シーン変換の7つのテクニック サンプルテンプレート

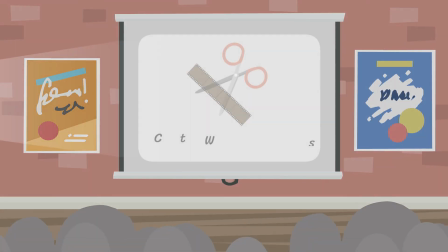Get ready to try out these seven creative cuts!
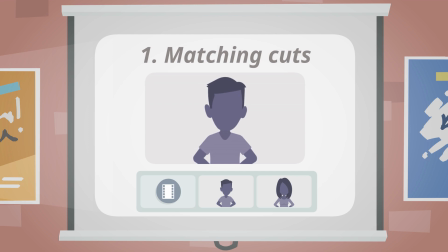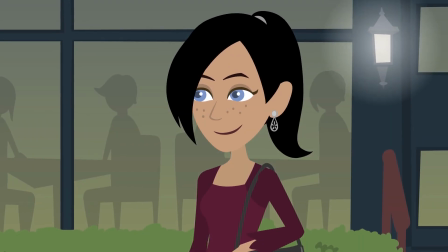Give scene transitions matching elements to establish connection and symbolism between scenes.
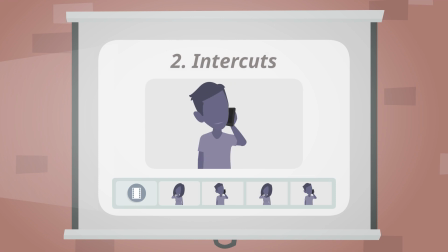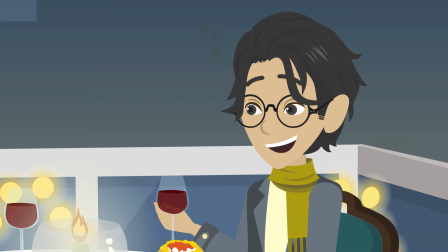Split up a long conversation by intercutting between the characters. This can help make the scene more dynamic.
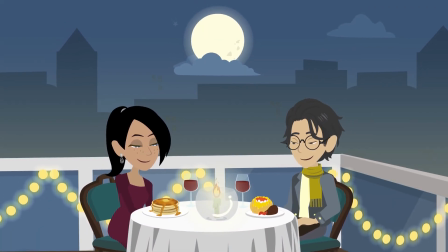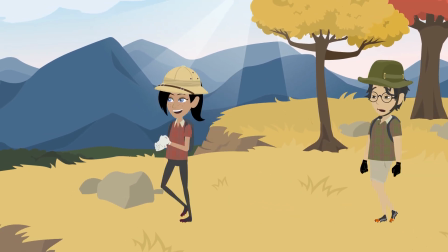Create a sense of journey and progression with the way your characters exit and then enter a new scene by having them move in the same direction.
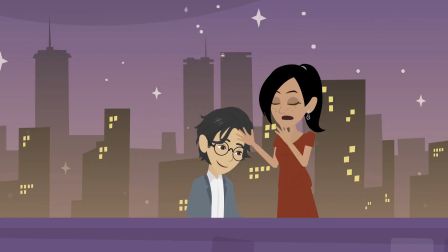Increase the impact of your scene by breaking it down to several shots.
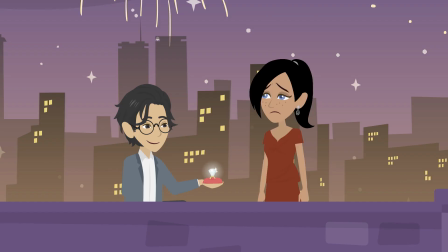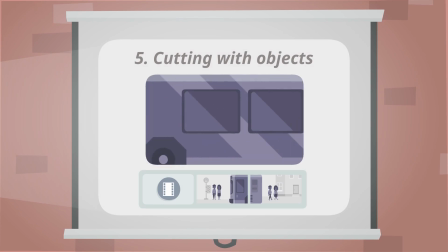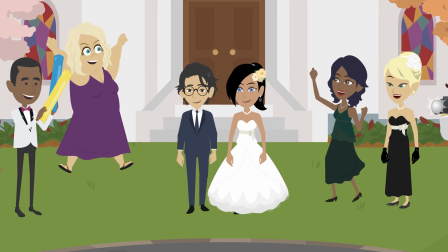Move the story along by using objects.
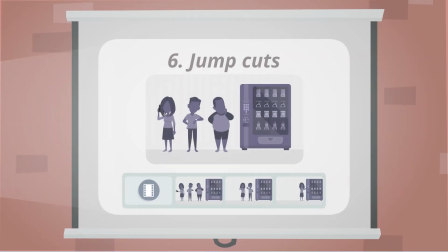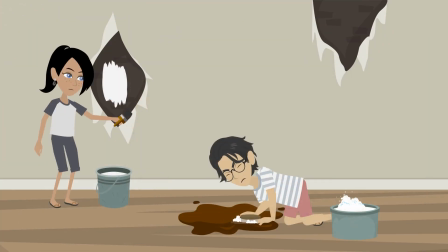Time passes quickly with jump cuts.
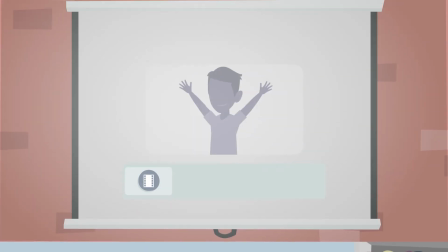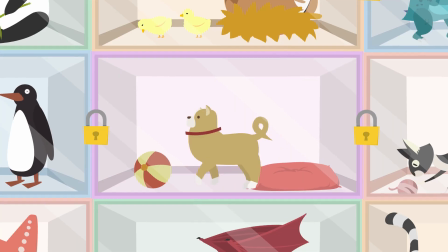Give additional visual context or create subtext to a story with a cutaway scene.